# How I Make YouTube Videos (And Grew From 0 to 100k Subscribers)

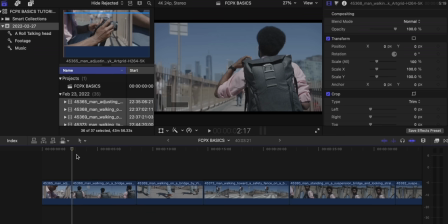The user interface on Final Cut Pro is sleek, modern, and everything just sort of works.
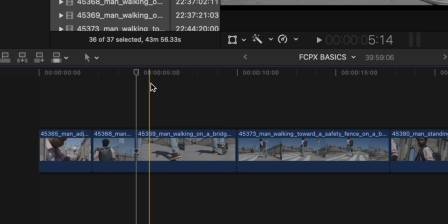And there are features in Final Cut Pro like the magnetic timeline, which I just love, and it's probably saved me thousands of hours in editing time. But anyways, that's why I use Final Cut Pro. Let's really break it down now and talk about my entire editing process from start to finish.
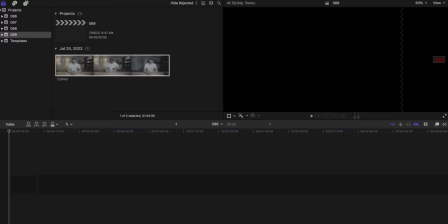And so I start out, and the first thing that I do is I import my footage into Final Cut Pro from my camera's SD card.
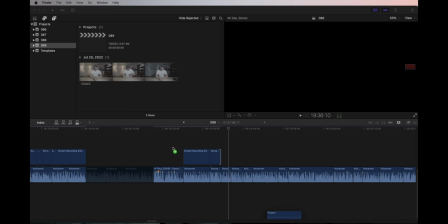I'll also export the audio out of Logic Pro and import that into Final Cut Pro as well.
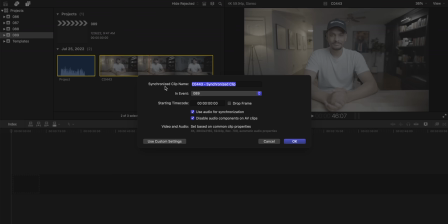And then I'll use Final Cut Pro's auto sync feature to sync the audio and the footage together.
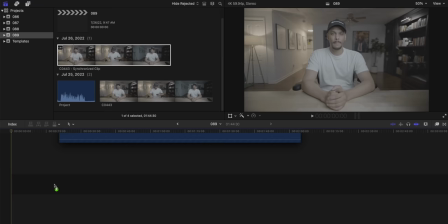And once the sync is done, it'll give me this one file here that I can then drag into my timeline to start color grading.
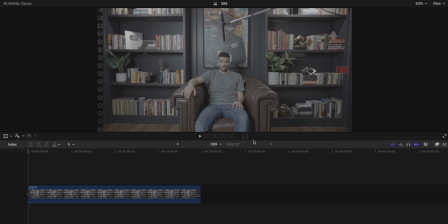And so as you can see, the footage looks awful. As I mentioned earlier, I shoot in S-Log3, which is a very, very flat and just a dull color profile,
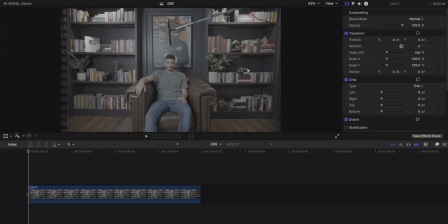but it gives me significantly more control over how my final image is going to look.
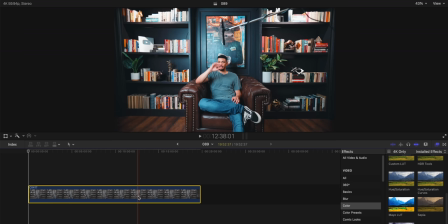And so I've got this here preset that I use that I built that when I apply it to my footage, it automatically grades my footage for me. I have spent countless hours tweaking this and adjusting it to be perfect. But let's really break down what's going on here. Okay, so you can see that I'm using three different LUTs on my footage. All of them are currently turned off, but we're going to turn them on one by one and talk about each one. So LUT stands for lookup table. And it's basically just a way for you to save a color grade as a template.
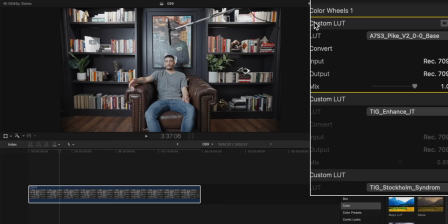This first LUT here is just meant to do a basic color correction of the flat S-log footage.
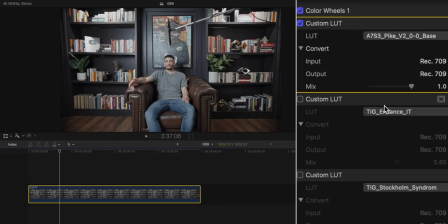And so you can see when I turn it on, the image becomes a little bit more saturated and a little bit less dull, but it's still not anything special. The next LUT that I use is called TIG Enhanced IT, and it's a LUT from the YouTuber That Icelandic Guy, and I'll link it down below.
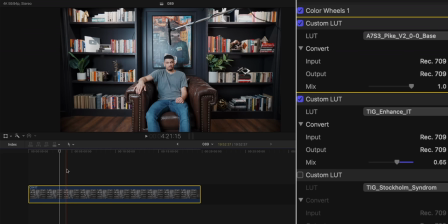So I've turned that on and I've got the mix set to 65% out of 100% just because I don't want to overdo it. The trick with color grading and using LUTs is to not overdo the grading, right?
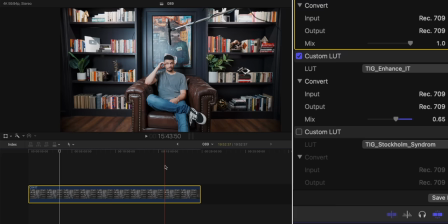The minute you start applying too many LUTs or adding too much to your color grade, it starts to look a little bit less natural and visually less appealing.
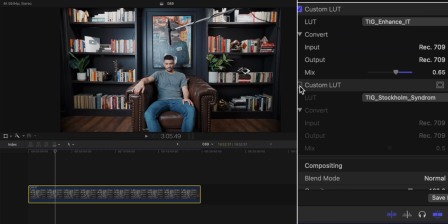And then the final LUT that I use is from the same LUT pack from that Icelandic guy, but it's called TIG Stockholm Syndrome.
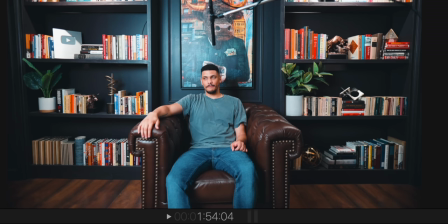Not the best name for a LUT, but it looks really great. So you can see this LUT really is the cherry on top. It adds a little bit of a blue to the image that just makes it feel super crisp and cinematic, and I just really love the way it looks. And I've got this LUT set to 50%. And so that's my color grade. And what you'll kind of find is, like, you can copy my exact color grade down to the exact detail, but what you'll kind of find is that based off of your set, your lighting, the size of your room, your skin tone, camera that you're using all these different factors are going to change the way your shot looks and so even if you try and copy my exact color grade you're not going to necessarily get the same end result and so basically what you just have to do I mean this this took me probably about six months to perfect this it's going to take persistence it's going to take you consistently making really small adjustments to your lighting to your angles to your you know your settings in your camera to your LUTs in your actual software. It's going to take a lot of small little adjustments for months on end before you can finally get to a point where you're like, I really like the way this looks. That's how I got to this point here. I didn't just wake up one day and throw a few LUTs on here and like magic, it looks this good. I mean, this takes practice to get like this, right? But I promise you, if you just do it, if you just practice it, make the adjustments, make the small tweaks you'll get a shot that you're really proud of.
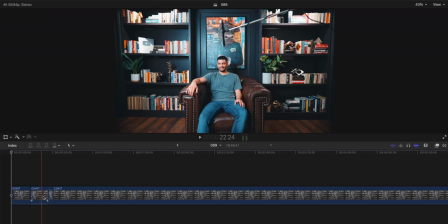Anyways once the grade is done the editing begins. Now I do all the editing by myself. I don't outsource any of my editing and my process is basically broken down into five major steps. First thing I do is the rough A cut and then the final A cut.